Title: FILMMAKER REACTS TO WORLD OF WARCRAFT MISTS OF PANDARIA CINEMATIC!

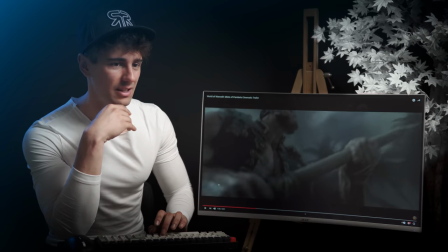When you have the camera lower down actually, it gives the sensation of power to a character so here having
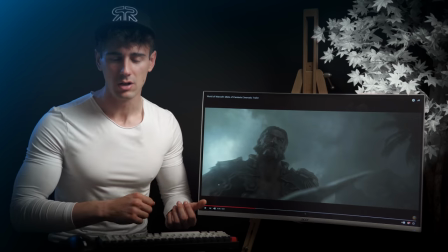this extreme kind of angle looking up it just gives you the sensation of strength and power if you level it is as if we the viewers are on the same level as the characters
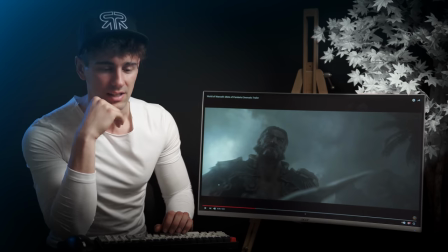as well and if you put it up high that gives you the sensation of weakness to the character it's something to keep
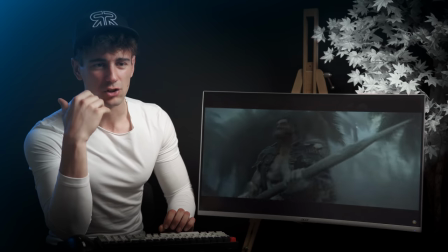in mind so it's almost as if he's going in he's like I got this you know like I got
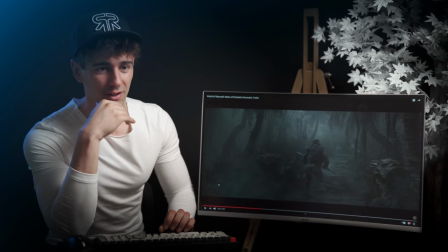this now again loving it man it really gives me some uncharted vibes from the treasure islands so when
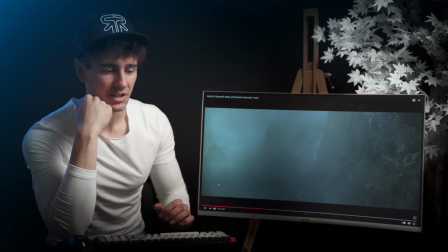you fade away to black and you use the soundtrack and it just gives you the sensation that time goes by versus keeping it same
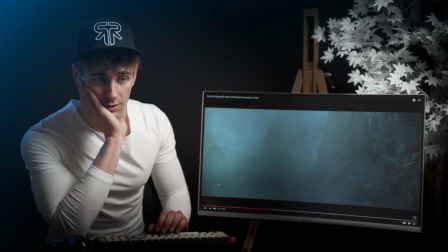shot after shot if you fade it out and you put like a title or something or just fade it out and fade it in again a few seconds later
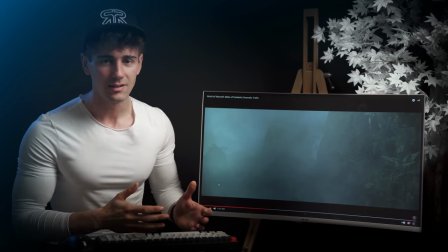a few frames later it gives you the sensation of like time passing by and this is a cool technique to use to like progress the story and not
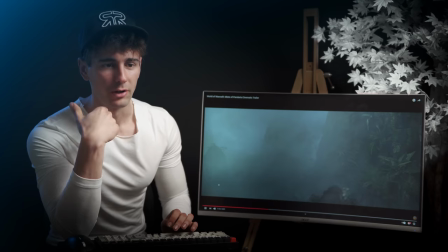show it real time so that's cool as well so because now i got the sensation as the viewers that you know he's been climbing for
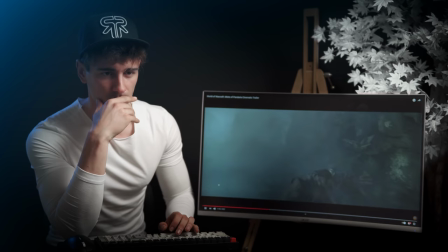a while you know he's been traversing through the island for a while the
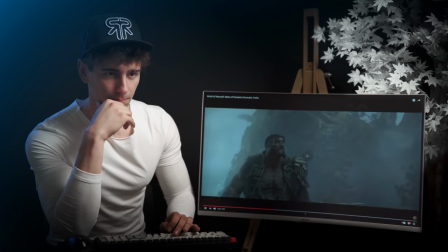soundtrack plays a key role the soundtrack is very like mystery based and it keeps you on your toes and
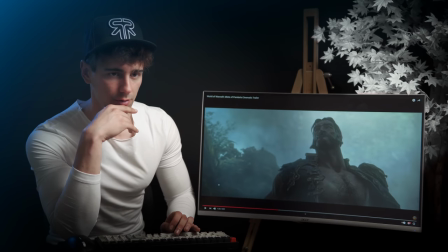it's going to transition to a more asian sound kind of like soundtrack design as well.
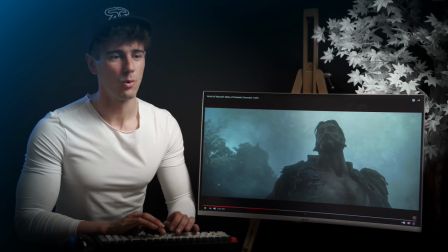That is sick how it's like almost hidden like it blends in so well because like orc skin is more like dark green so it would blend
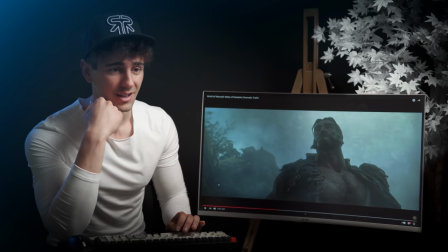really well with like a foresty island basically I guess so that's really cool and I love the composition so pop pop I always love when you can show a frame and then have something within the frame move and and reveal it to the audience, that's cool, man.
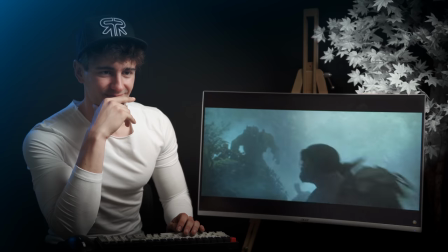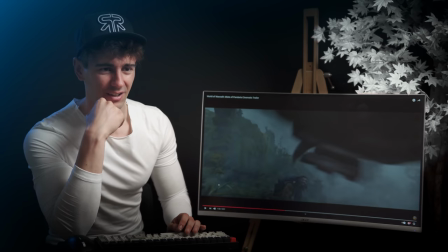And now we're starting like a cool fight.
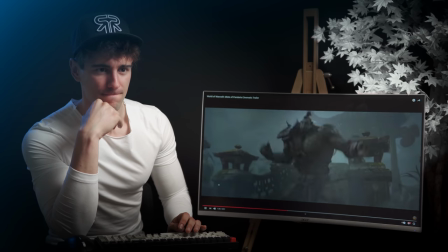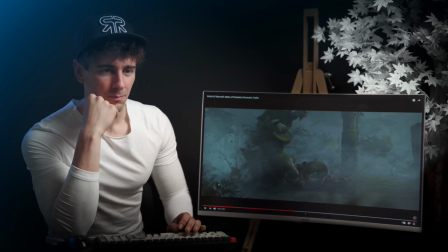I really love kind of like the visceral power elements that they pull off here because,
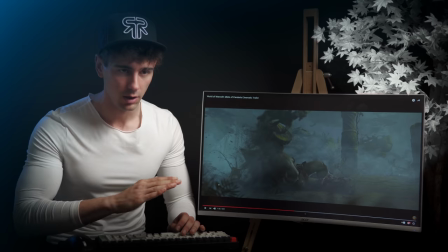again, if you notice, the way they move the camera is like quite low and kind of like empowering and it just looks so good,
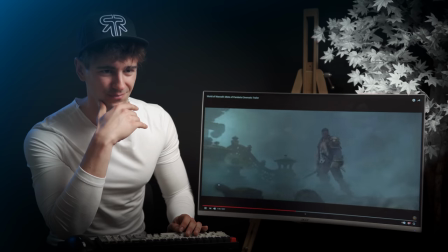man. and the way they do the car this you see how it's
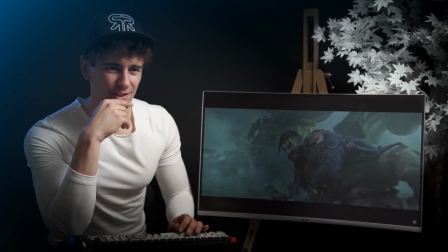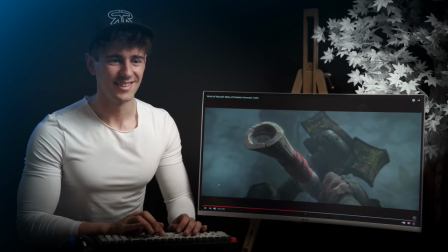that is so sick look at this oh man that is so cool so you have the orc,
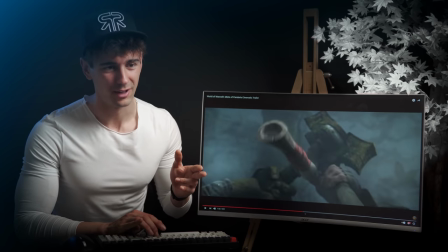the human and then the bamboo kind of like weapon going in and stopping the two of them and you have that
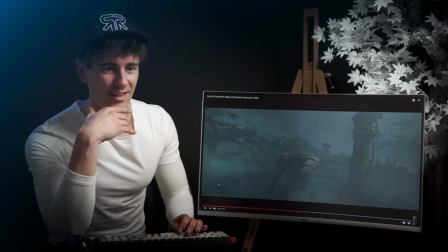and the way they use the fog man
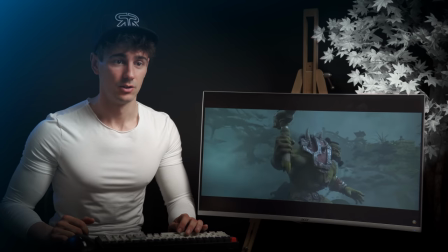And like, it's
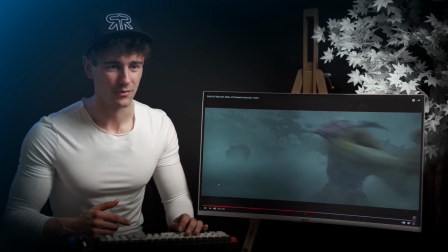so silly, again same thing through the fog like what the orc dig to the human, uh the panda dig to the orc that's kind of like a cool parallel.
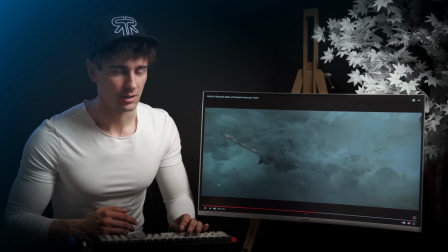Look at this, that is just gorgeous.
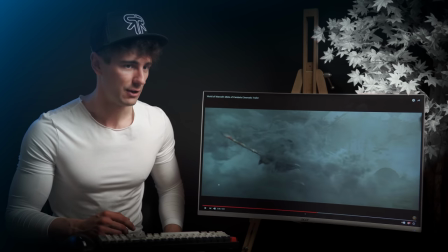In order to do this you would need a 3d team with uh fume effects simulation so basically what they would do is they would simulate the entire smoke and And usually,
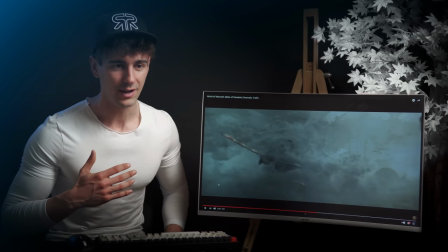what I would think they would do it is they will have tracking animation points on the actor doing the move,
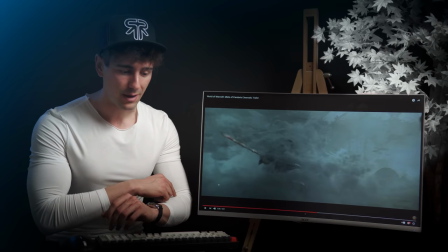if this was real life, and then they would map a 3D model with the same animation.
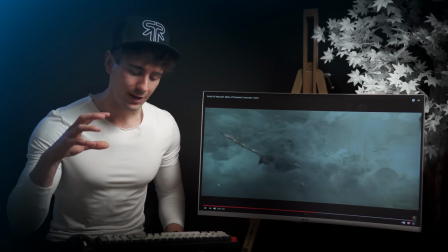So when you try to simulate the smoke,
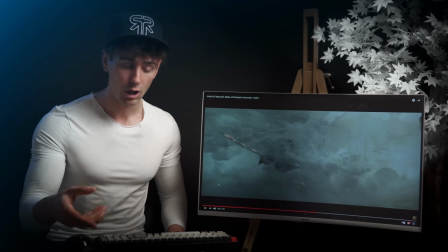they would, the smoke would react to the animation of the 3D model, which is taken from the animation points on the actor.
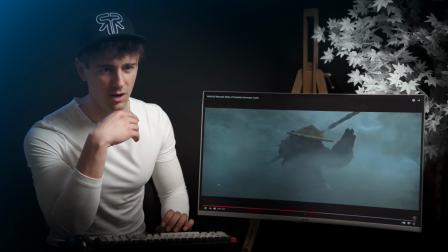That way. This is so simple.